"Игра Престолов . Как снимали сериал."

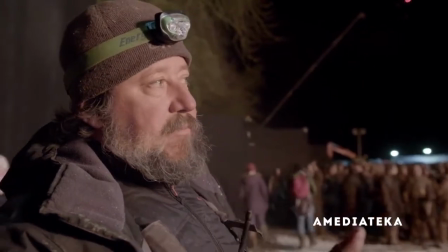[8:20]
С их помощью мы превращаем жидкость в газ и получаем наше топливо.
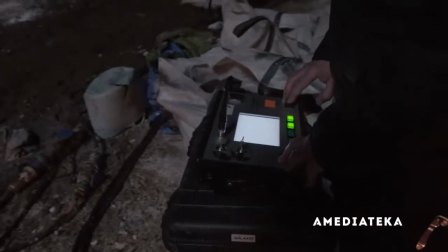[8:25]
Управляем с помощью электронной системы клапанов, подключенных к пусковой коробке.
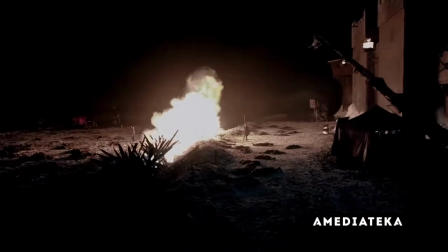[8:30]
Каждому газ подведен отдельно. Загораются последовательно. Газа тут много.
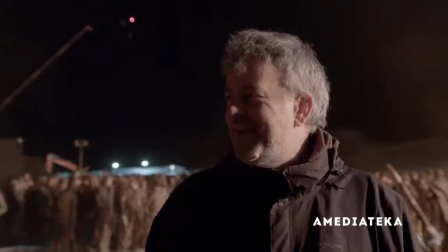[8:37]
Да, много. Счёт за газ получил уже? Нет ещё, боюсь очень. Когда красная жрица выходит и поджигает ров, это должен быть необычайный, зрелищный момент,
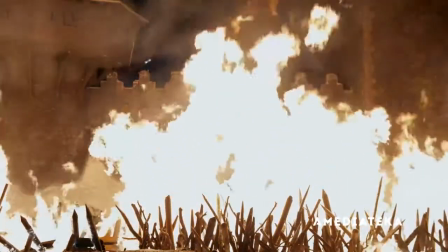[8:53]
когда он вспыхивает вокруг Винтерфелла. Как визуальный образ, это просто фантастическая вещь. Мы впервые видим встречу льда и пламени.
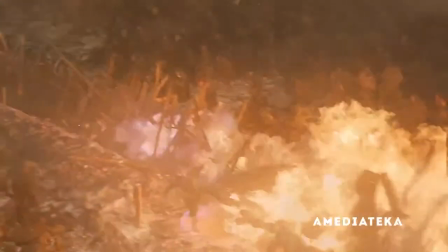[9:04]
Я очень хотела показать, как это может выглядеть. На
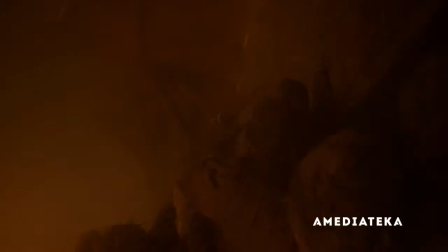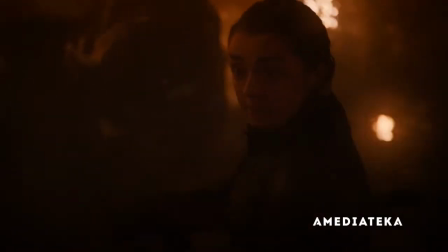[9:19]
за год до съемок мне позвонил Мигель. Рассказать ничего не могу, но ты нам нужна выносливой. Иди тренируйся. Работы будет много, снимать будем ночью, три месяца ночных съемок. И я такая, ну ладно. Кажется, я тогда была в Бостоне и ела картошку с сыром.
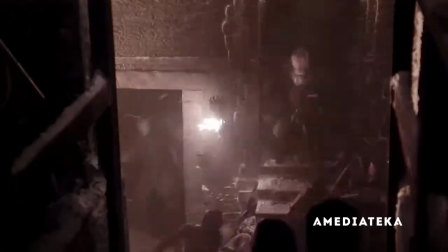[9:36]
Клево.
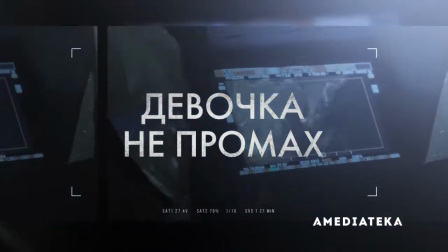То, как она дерется на стенах, очень крутой момент. Пригодилось все, чему я училась.
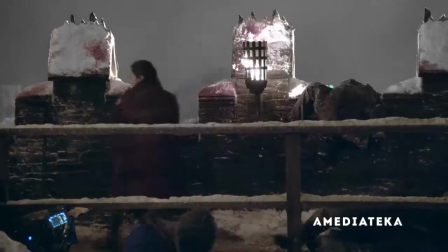[9:51]
Понадобились все мои навыки. Было круто. Одно дело взойти на стены, но в Винтерфилле есть две лестницы, ведущие к центральной части стены. Там будет тесно, темно, страшно и мертвяки, то, что надо. А там не размахнешься с длинным оружием. Что тебе точно не нужно в этих тоннелях, так это полутора-двухметровое копье, застревающее в узких проходах.
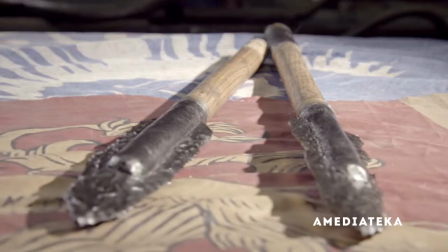[10:17]
Так что я решил распилить его пополам, чтобы его можно было разобрать по ходу драки, и тогда у нее будет два в каждую руку. Вышло здорово. Арии и каскадерам было над чем попотеть на тренировках.
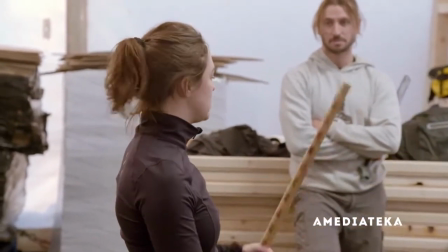[10:32]
Да, если я сосредотачиваюсь на шагах, то двумя руками сразу не получается. Поразительно то, что Мэйси, правша, решила, что будет учиться фехтовать левой рукой.
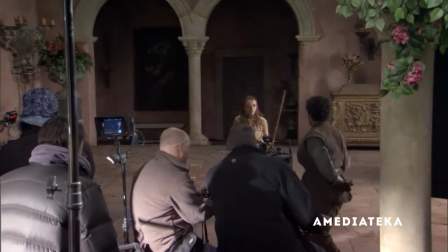[10:42]
Ведь в книге «Ария левша» и в первом сезоне, когда ее учат Сирио Форель, она фехтует левой, и это очень трудно. Но в результате она научилась действовать левой. А так как она правша, то стала бойцом Амбидекстром.
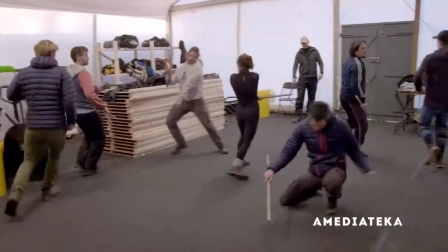[10:56]
Мэйси почти все делает сама. Для опасных трюков у нее есть прекрасная дублерша, но в основном это делает она. Отличная координация и скорость. Она может импровизировать. С ней очень легко работать.
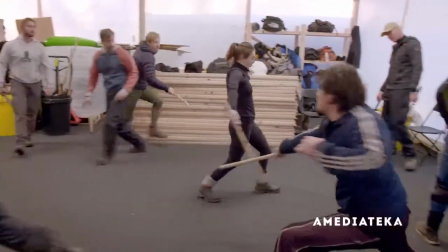[11:10]
Она молодец. Одно дело вести бой – это как спарринг, как поединок.
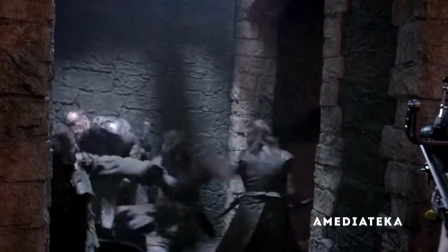[11:20]
Но когда ты реально дерешься за жизнь, с толпой каскадеров, которые делают это всю жизнь, ничего не боятся. Да еще в этом жутком гриме, и они лезут на тебя. Это все совсем другая история. Думаю, мне принадлежит рекорд по извинениям на площадке. Чёрт возьми!
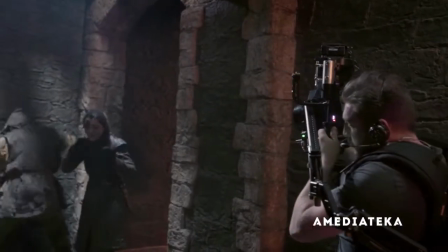[11:43]
Простите, пожалуйста. Блин, блин, блин! Простите, простите! Пардон!
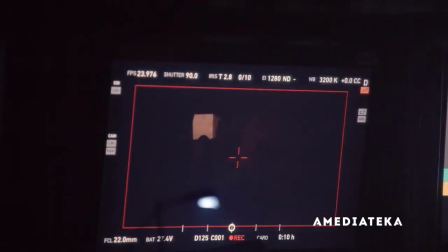[11:49]
Простите! Да ничего, они в защите.
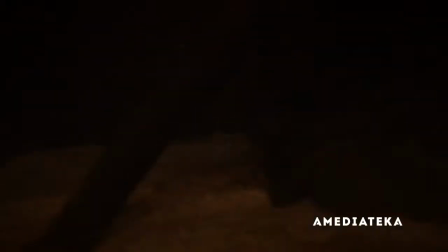[11:53]
Мы знали, что в любой ситуации, когда дерутся много людей, у Арии должна быть ведущая роль, потому что она лучшая. Это потрясающе, это интересно смотреть, но это одна нота.
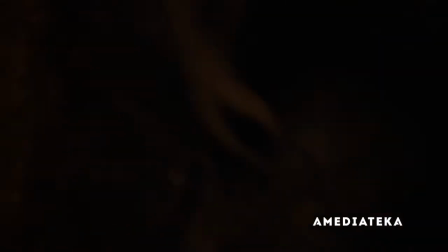[12:03]
И играть на одной ноте всю серию не годится Так что мы ее ранили и почти вывели из строя И немножко
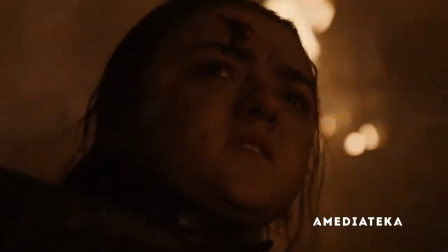[12:11]
вернули Арию Старк в прошлое Это интересно и дает возможность изменить характер нашей истории